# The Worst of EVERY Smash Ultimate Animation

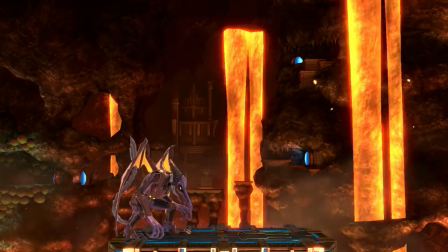[8:03]
Of course, Ridley couldn't fully extend his tail either unless the developers wanted to give him an extremely long-ranged forward air, which might be considered unbalanced.
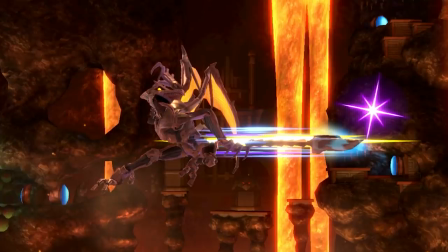[8:11]
As a result, it looks less powerful than it should.
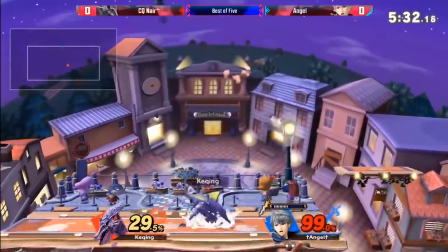[8:14]
None of this is even going into the lower impact flurry moves tend to deliver compared to single hits, and Ridley is generally designed to feel like a very impactful character.
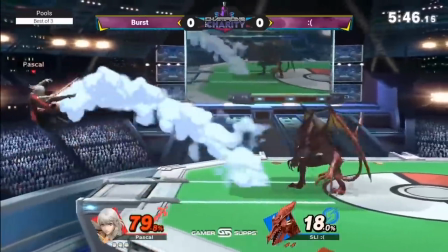[8:23]
Ridley's forward tilt is a much more effective way of restricting his tail length in a way that feels justified.
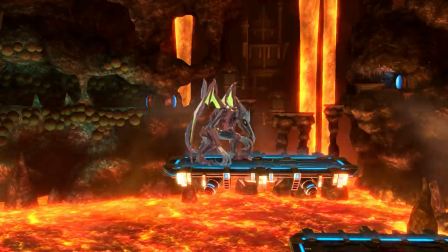[8:28]
But rather than rehashing the idea, I'd rather have him use his claws, his teeth, his wings, his plasma breath.
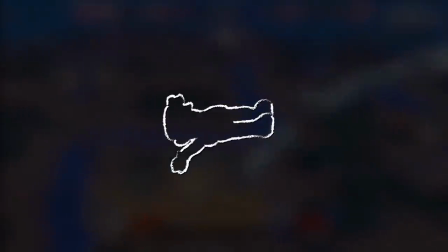[8:35]
I think any of these would be a more natural choice than what the developers went with. And Mewtwo keeps the tail train rolling for back air.
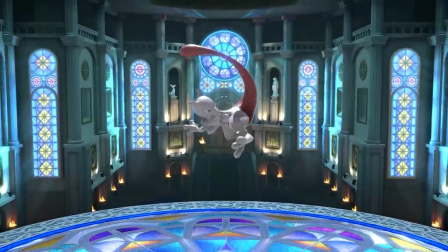[8:44]
I think the idea of using his tail here makes perfect sense, but the problem is that this animation feels very stiff and half-hearted,
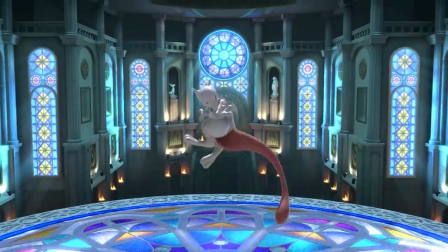[8:51]
which feels even worse in context considering this is supposed to be a kill move. Is the idea of an incredibly powerful psychic character lazily swatting at you inherently awful?
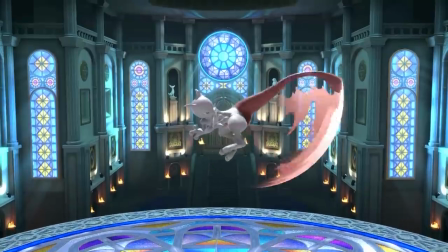[9:00]
No, not at all. I actually think you could build a moveset around that concept with the right character.
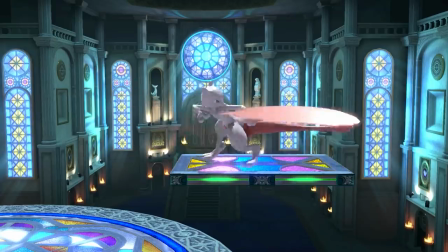[9:04]
I also think this isn't the right character, and the rest of his tail attacks are designed to feel much snappier and more impactful.
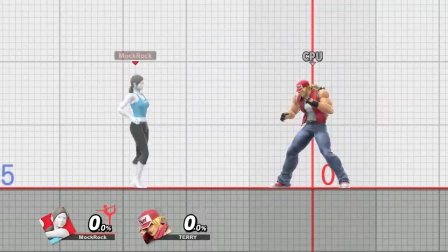[9:13]
Up Air is another category with great animations overall, and Wii Fit Trainers was the only one to make the shortlist.
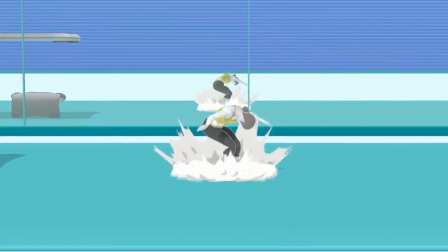[9:19]
I don't think it's bad, but the Yoga Pose gimmick does start to fall apart a little bit here, requiring them to bend their body in a way that feels pretty unnatural with no ground under their feet.
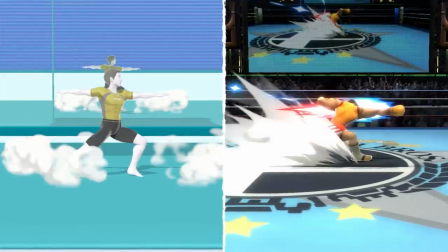[9:27]
Wii Fit Trainers' animations in general are also some of the plainest on the roster,
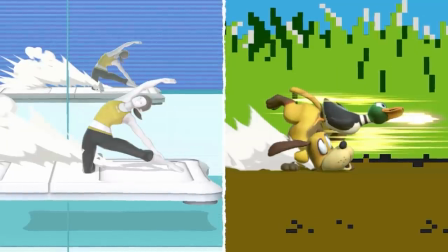[9:32]
not employing much in terms of motion smears, body breaking, or various other techniques that can be used to give an attack more impact.
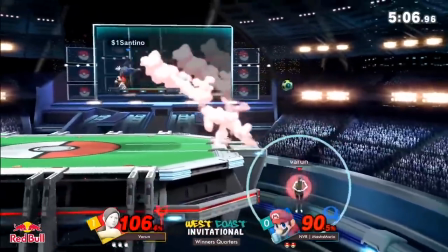[9:39]
It's a distinctive decision that was probably made to maintain the purity of the different yoga and fitness poses,
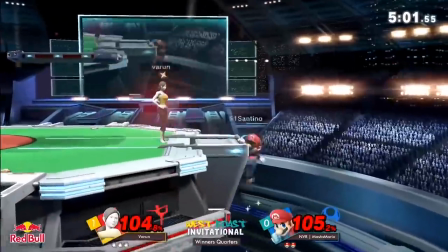[9:44]
but I can't say I like it, and up air is one of the moves that I feel is most harmed by that call.
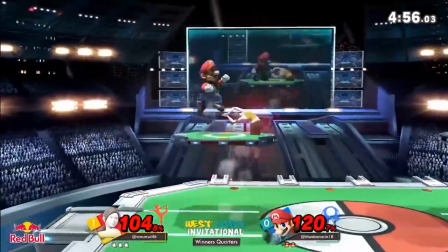[9:49]
The end result is another kill move that's just too limp for the role. A vertical take on the Mewtwo problem.
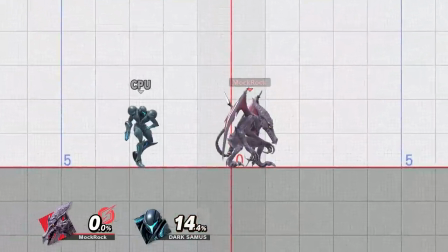[9:57]
I'm a defender of Ridley's down air, meaning I think it's the second or third worst one in the game instead of the literal worst I've heard many times, but I won't defend the animation behind it.
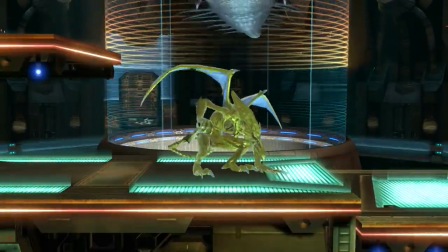[10:06]
I don't think Ridley's pose is all that strong, and his transition into the sudden slam feels jerky.
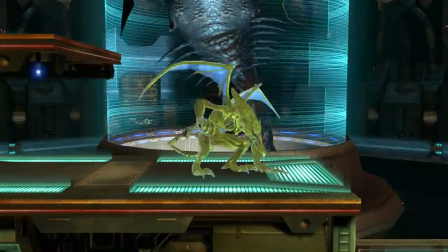[10:11]
If he used his wings to visibly push himself downwards instead, this issue would be lightened considerably.
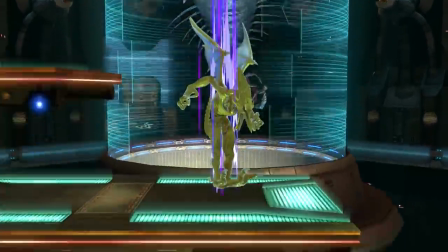[10:16]
Also, while this wasn't a direct factor in the creation of this list, the fact that there was an incredibly obvious alternative ready to go,
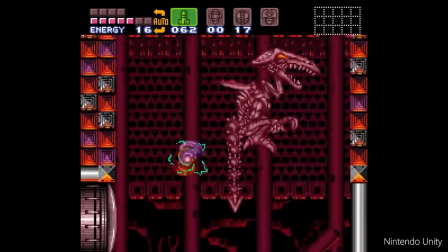[10:23]
of course referring to his iconic tail pogo, just kind of rubs salt in the wound.
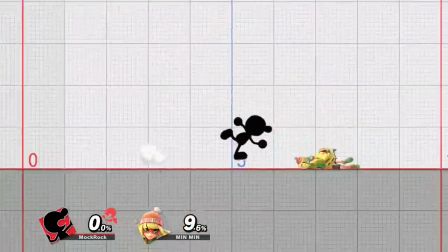[10:31]
Another package deal here, this time giving throws as a whole to Mr. Game and Watch's juggling act.
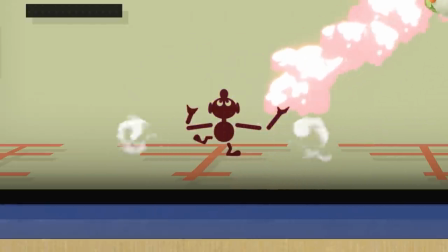[10:36]
Individually, this animation on any particular throw would be... fine.
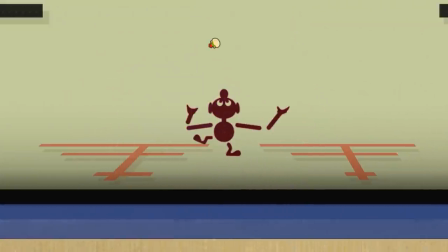[10:40]
Turning the player icon into the ball is a neat touch, but the animation arcs and the launch paths don't line up very well.
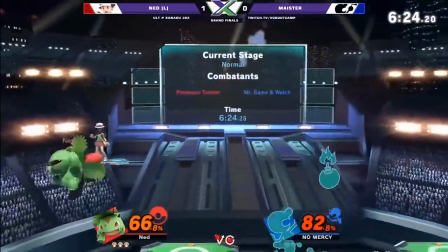[10:46]
It's used on every single one of his throws, though. I don't think this was nearly a strong enough idea to get away with repeating it so much, and it feels like a bit of a cop-out.
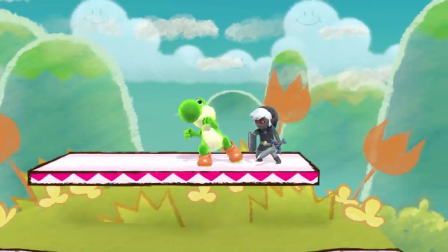[10:54]
There's a decent amount of bland throw animations in Smash.
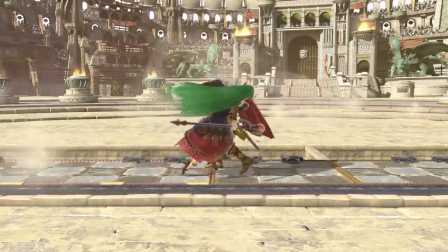[10:57]
A lot of Yoshis come to mind, and Marth's back throw has been one that I've always found particularly underwhelming, but Mr. Game & Watch which is the most consistently disappointing.
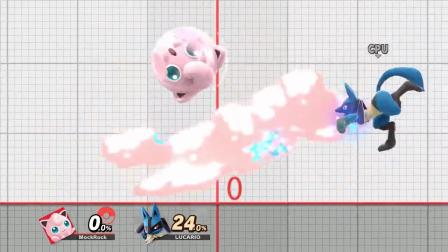[11:08]
Neutral special goes to Jigglypuff's Rollout. Special moves are usually given a lot of care and attention to detail,
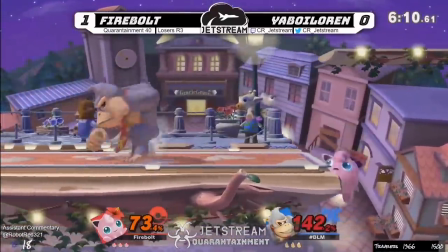[11:13]
whereas Rollout has barely been touched since it made its first appearance on the GameCube and its age is definitely starting to show by now.
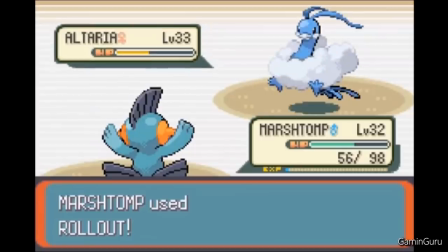[11:19]
It's an extremely generic move that makes no serious attempt to pay homage to the Pokémon games, leaning on stock Smash particle effects, and overall just has no spark behind it.
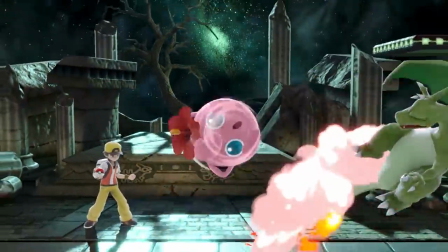[11:28]
Her face is dead the entire time, and she doesn't even have an interest in collision animation.
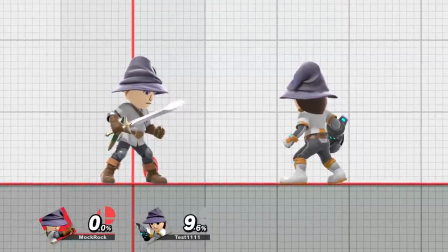[11:35]
Speaking of generic, side special is taken by Mii Swordfighter's Gale Stab. To be clear, the Mii's are loaded with generic moves across their kits.
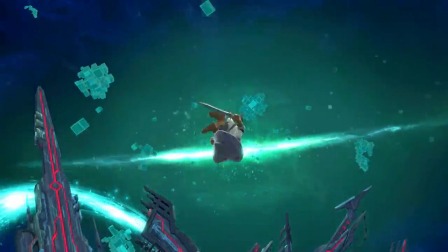[11:43]
It's an intentional aspect of their designs, and I usually don't hold that against them in the same way as I don't penalize characters for echoing their source game's less detailed animation styles.
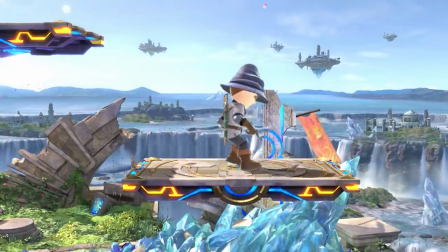[11:51]
That said, my god, this move is boring. Seriously, look at it.
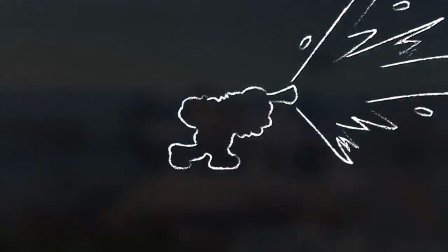[11:56]
There's just... nothing going on here. For Down Special, I need to go with Hero.
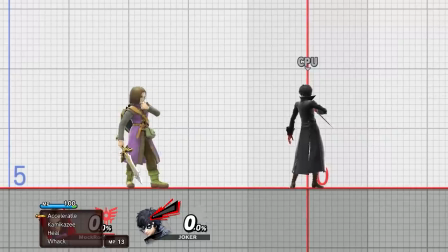[12:04]
Again, because it's an animation decision that has a direct negative impact on gameplay. Specifically being the only move in the game that requires you to be able to read the language the game is being played in.
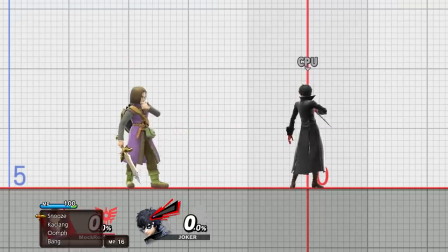[12:13]
These should absolutely have icons beside the text, as I've likewise discussed in the video I recommended earlier.
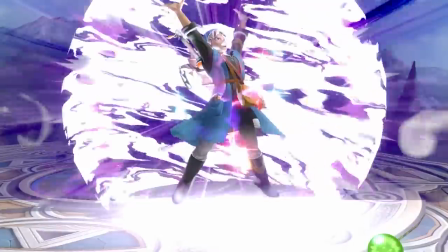[12:18]
The actual combat portions of the move, though, are animated perfectly fine. And if you consider this to be a UI issue rather than an animation issue, I'd go with Sonic.
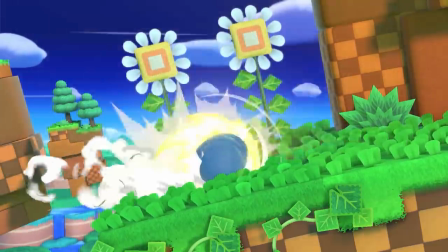[12:27]
It's not badly animated per se, but it certainly doesn't get any bonus points for technical execution,
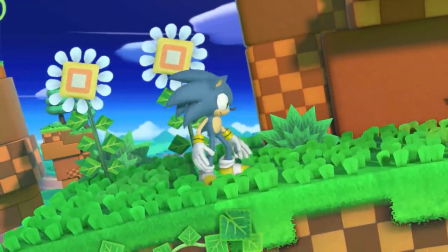[12:33]
and it's severe overlap with another special move, not to mention far too much of the rest of his kit,
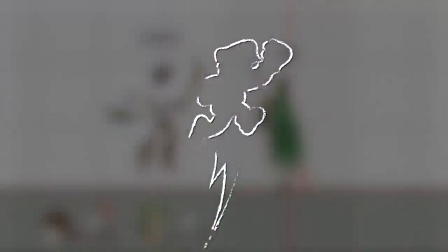[12:38]
doesn't do it any favors. For Up Special, I've gone with the Pit's power of flight, specifically because A,
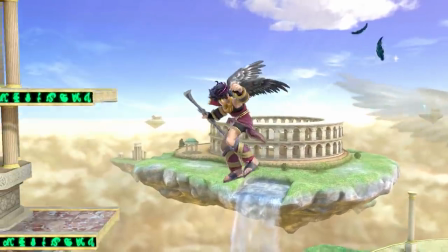[12:45]
there again aren't any major stinkers in this category, and B, these fall into the same issue as Ridley's down air,
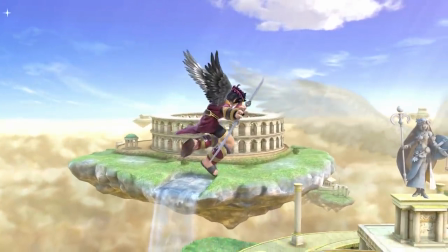[12:52]
with their momentum shift feeling more unnatural than it needs to because they don't flap their wings to propel themselves forward.
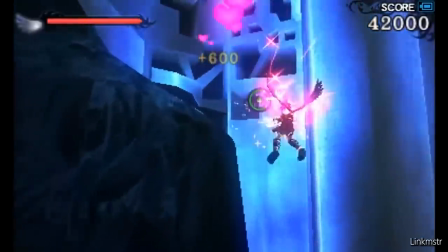[12:57]
This kind of matches how the technique appears in the Kid Icarus world, but in that game you do still see flapping wings,
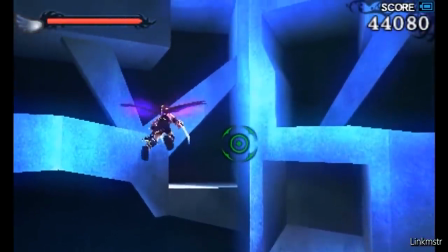[13:04]
and it's still an animation issue regardless of canon, albeit a fairly minor one,
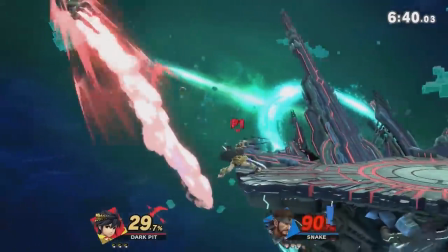[13:08]
which winds down all the game's basic attacks and lets us move on to some bonus picks, as well as the overall worst animated character in Smash Ultimate.
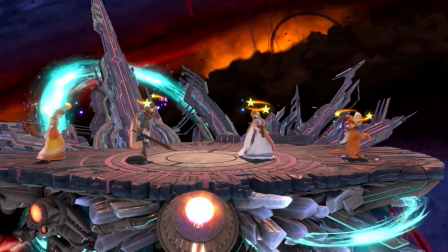[13:16]
There aren't nearly as many bonus picks here as in the best animations video because, I mean, it's really hard to have strong opinions on some of these, but there's still room to work with.
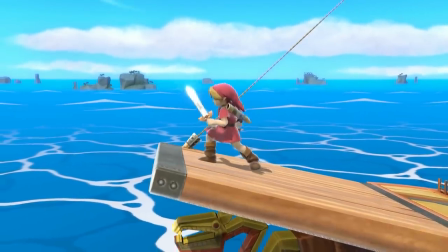[13:25]
Starting with Xare, I've chosen Young Link, who weirdly leans away from the tether rather than into it,
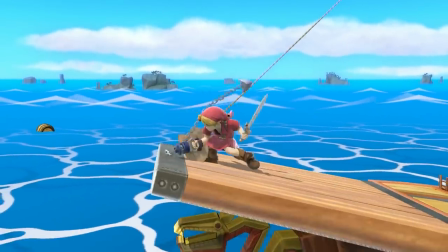[13:31]
making the attack feel weaker and more awkward than the other candidates.
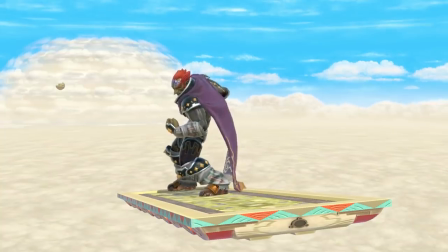[13:35]
Grab goes to Ganondorf, which is just absurdly pitiful considering his long limbs and clear willingness to reach out his arm.
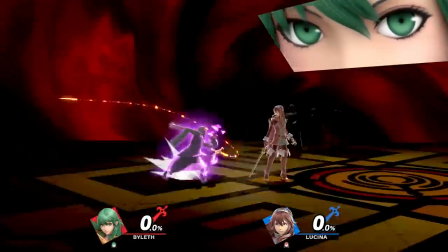[13:41]
It's not like he's fighting Tennis Elbow. Final smash goes to Bylus' progenitor God Ruptured Heaven.
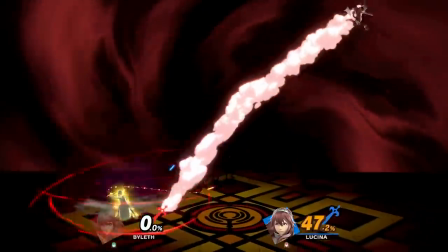[13:46]
A move that sounds impressive, but it's just a basic series of slashes accompanied by a barely animated 2D image of a single character from their source game.
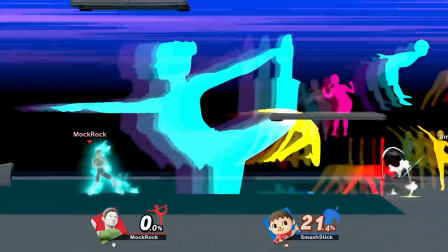[13:54]
There are other Final Smashes out there that are less memorable and more generic, sure, but none that come across as just so... cheap.
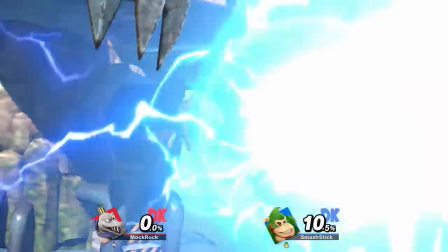[14:02]
Made all the worse by Byleth's status as a DLC character, who have generally been given fantastic Final Smashes with a lot of heart behind them, all of which is missing here.
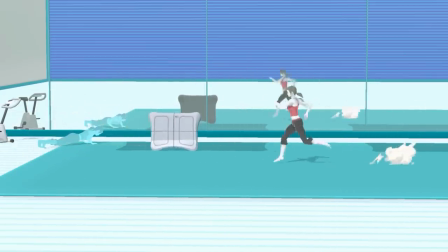[14:11]
Wii Fit Trainer's not getting off the hook that easily, though, as she does take the worst walks and runs. Her normal walk and run feel extremely stiff and uncomfortable,
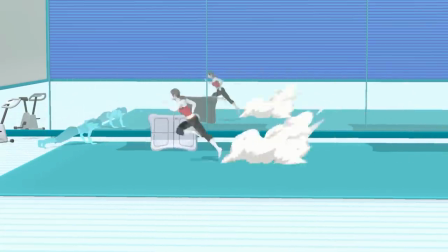[14:20]
the perfect fitness pose gimmick again just doesn't mesh well with Smash's mechanics here, and her slow walks transition has one of the more jarring hiccups on the roster.
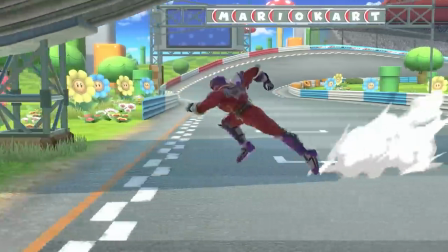[14:27]
Captain Falcon's running animation is notoriously horrible any time he tries to turn around, but at least when he settles into a steady run, he does look better than Wii Fit Trainer.
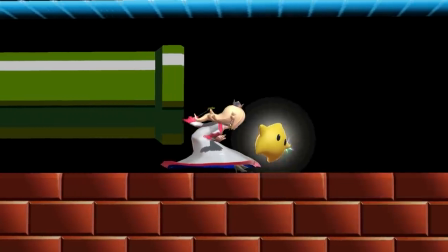[14:35]
Worst crawl goes to Rosalina, and it's not terrible, I do kind of understand the logic behind it,
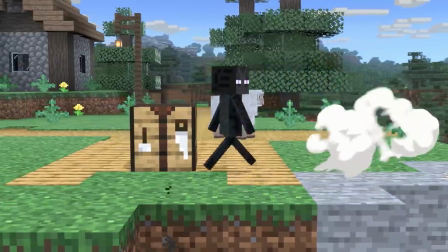[14:41]
but the first time I saw this back in Smash 4, I legitimately thought someone had glitched the game. The worst defensive options, air dodges, rolls, techs, etc. go to Steve.
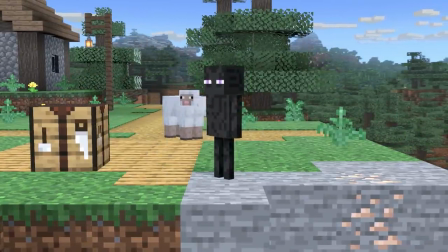[14:49]
Like I said, I have no fundamental problem with his minimalist animations, but these ones make it hard to tell exactly what action he's taking and how far he is through it.
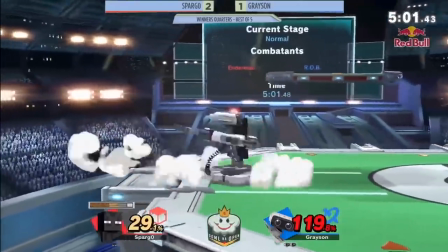[14:57]
And animation that detrimentally affects gameplay continues to be a major faux pas. For taunts, I'm into camps.
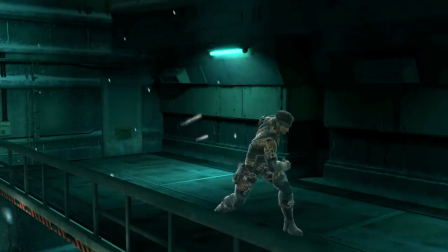[15:03]
Snake's box is an excellent taunt. Except it's also all he gets, when it was really only needed for one of them,
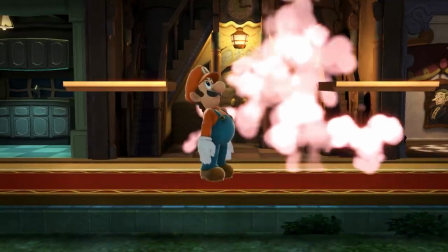[15:10]
an obvious cut corner that no other character has to deal with, including the ones that also have gameplay-altering taunts.
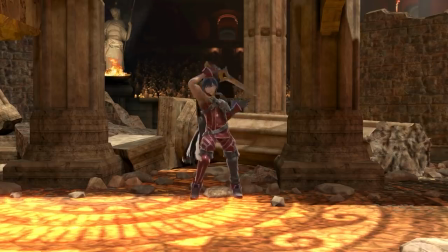[15:17]
For a more conventional choice, I could also go with Chrom. If Smash Taunts were sandwiches, Chrom's would be a pinch of unsalted butter on top of white bread.
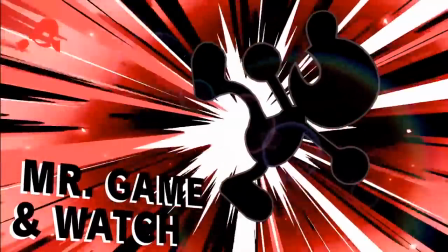[15:24]
Worst victory animations go to Mr. Game & Watch, who shamelessly recycles his in-game sprites without doing anything particularly interesting with them.
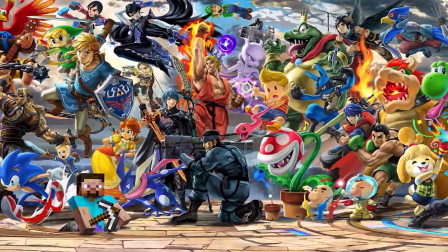[15:31]
And on the topic of victory, it's time to announce the worst animated character in the entire game.
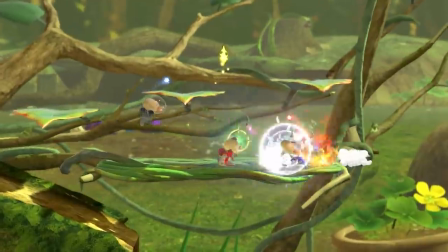[15:46]
Right, so Olimar is a bit of a tough choice for me to make, not in terms of deserving the title.
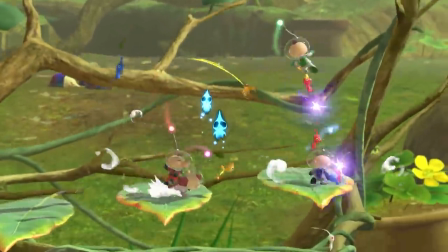[15:52]
I consider him to be the worst by a significant margin, because while literally every character in the game is animated with that expected Nintendo polish,
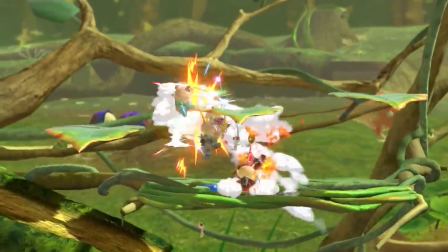[15:59]
Olimar is the only character whose animations consistently make the experience of fighting him worse.
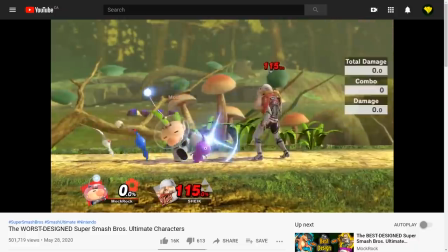[16:04]
The choice is difficult because, again, I've talked about all this before in a previous video, meaning I need to repeat myself here more than I would typically try to.
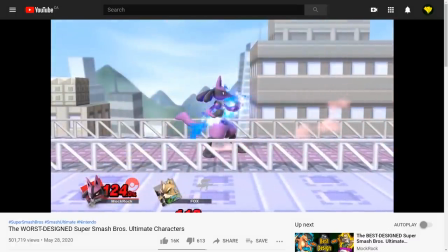[16:11]
In this case, though, he's such an obvious candidate for me that choosing anyone else would feel disingenuous.
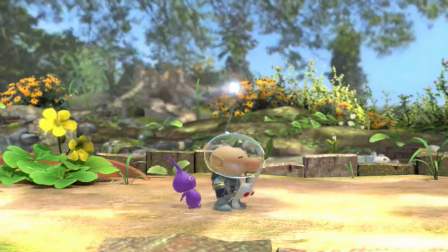[16:16]
Olimar has moves with animations and power levels that are largely unconnected.